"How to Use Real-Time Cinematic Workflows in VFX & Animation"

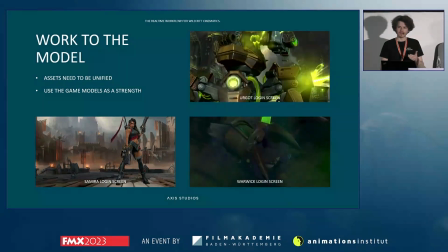[12:25]
As I mentioned, we were taking the mobile quality assets and bringing them into our cutscenes.
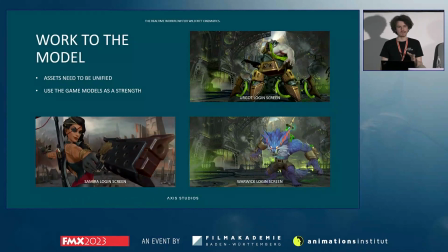[12:29]
We knew that that was a core pillar of what we were working with on the show, and by leaning into that, we wanted to turn this into a strength of the project and build our style around these models, rather than trying to turn these models into something they're not, or set them against assets that wouldn't tie in and be coherent with them.
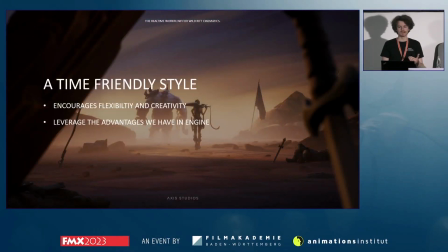[12:49]
And lastly, we knew that we needed a style that was going to be flexible and doable within the time frame we had. We wanted to emphasize iteration and creativity and be able to make direction changes on a show within the time that we had,
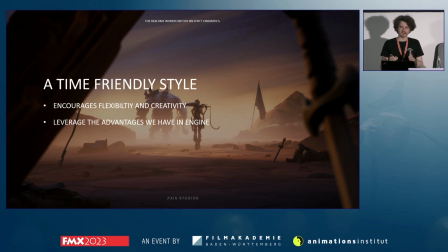[13:02]
and not be bogged down with a slow style that was very difficult to steer if we needed to change direction partway through the episode.
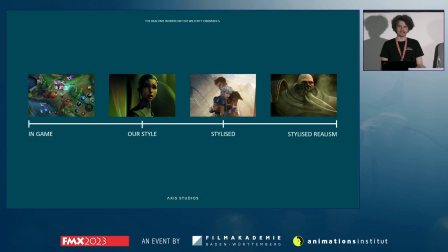[13:10]
So if you imagine a style of scale with complexity moving from left over to the right, on the left, yeah, that is the left, you have the most stylized form, which is literally in-game.
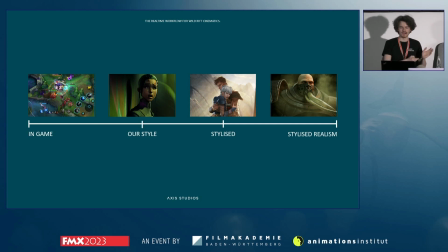[13:24]
Everything's very bold, everything's readable. And then on the right, you have like very high-end, high-budget, complex CG stylized realism trailers. We knew we weren't going to be on either end of that spectrum, and I think we found that we were going to be ultimately somewhere in the middle,
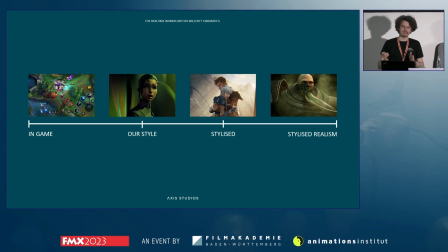[13:43]
which was between the in-game work and between the previous high-end stylized work that we'd done at Axis, which is, not realism, but stylized.
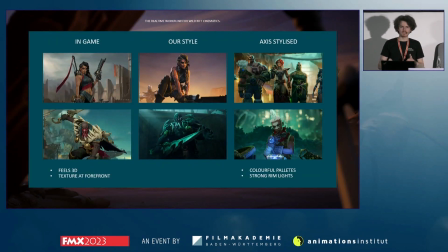[13:53]
So if you zoom in on that scale, we wanted to try and have the best of both worlds in our piece. We wanted to be true to the nature of the game, because we were using those characters and feel connected to it, bringing across that 3D feel that the game has, and bringing across the tone, but then also trying to elevate that and push the trailers closer to the previous work we'd done,
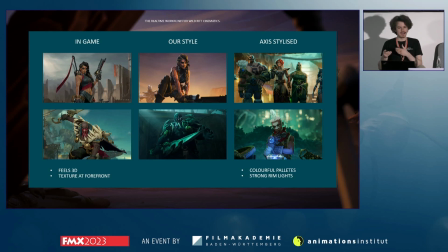[14:13]
bringing over some of the artistic elements like the color palettes and the strong use of room lighting and the slightly flatter, more 2D look, and blend these two together so that we could hopefully be coherent to both our library of work and to the larger world of the trailers for League.
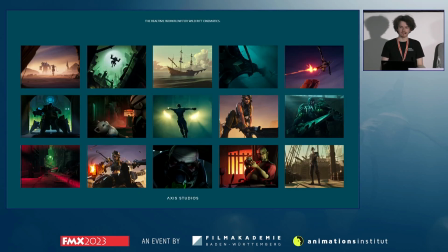[14:32]
So ultimately, the style we settled on focused on a really strong use of color. We had a defined palette that established the tone of each episode, and we also chose to lean into like a very strong dynamic range in our images.
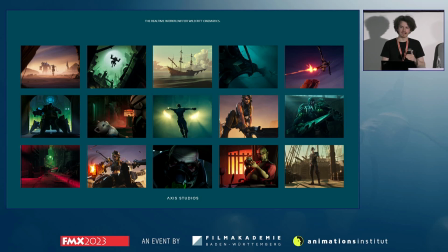[14:44]
We didn't want to be afraid to let things fall down to very dark levels and let things live in shadow, because firstly, that created a compelling image. It was dynamic and it was bold, but also it lets the viewer just focus on the story, and it doesn't draw people's attention towards the nature of the assets.
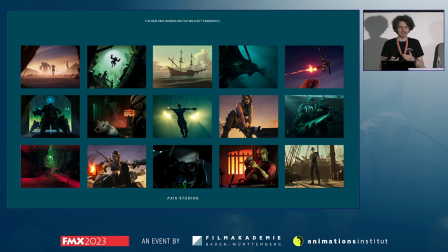[15:01]
If you have a very light and a very flat style, people are going to be more inclined to not look at the story, but instead do an asset review, which is not what we want. We want people to just be focused on the experience. So in practice, this gave us a style that was really straightforward to work with in Unreal.
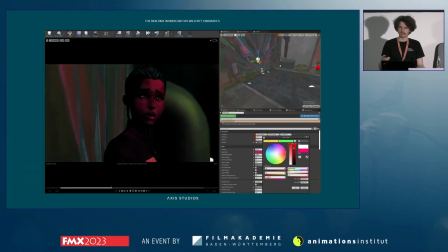[15:18]
We didn't need much global illumination or bounce lighting.
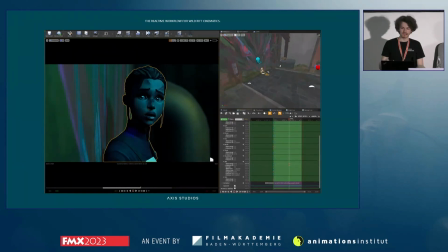[15:21]
We were able to use fully ray traced lighting in Unreal, which saved us any need for baking things.
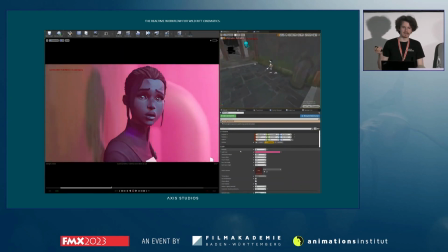[15:27]
And that made changing the direction of a shot very easily. So here you can see I did like a relight of one of our shots over the course of about 5 minutes, and I've just sped it up here.
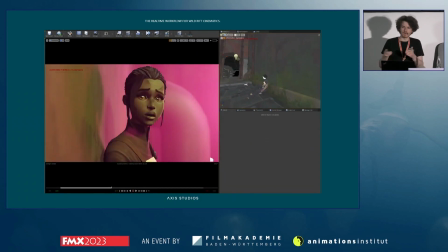[15:36]
But we, if needed to, could change essentially what the shot was going to look like and have something for review within the same day or the next day,
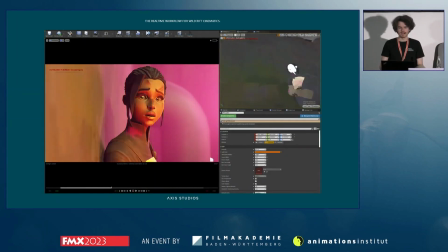[15:44]
which for us was very beneficial. It also had the benefit of being extremely fast to render.
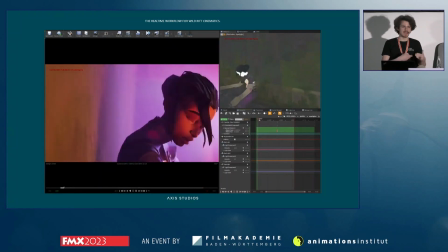[15:50]
We could render the whole show in under an hour, which meant that each day we'd be able to have the whole episode for review, which meant that everyone knew where the show was going,
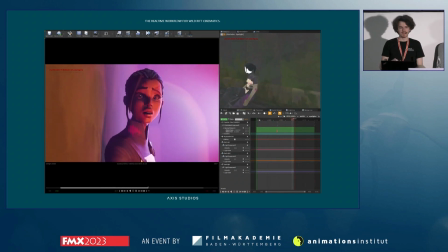[15:59]
how it was looking. So that was our general approach to finding the style. And now that we had that, it was a matter of taking that and building that through our assets and projections.
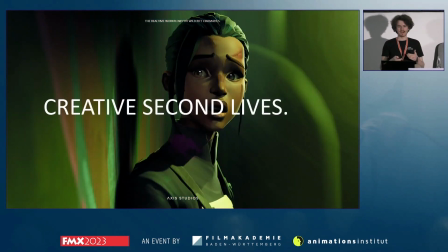[16:12]
So now we're moving on to the asset work. And as we found out during production, a large part of our process for this show came from the selective repurposing of assets, which I like to call giving them like a second life, a creative second life. This wasn't something we initially assumed we'd be doing for the project.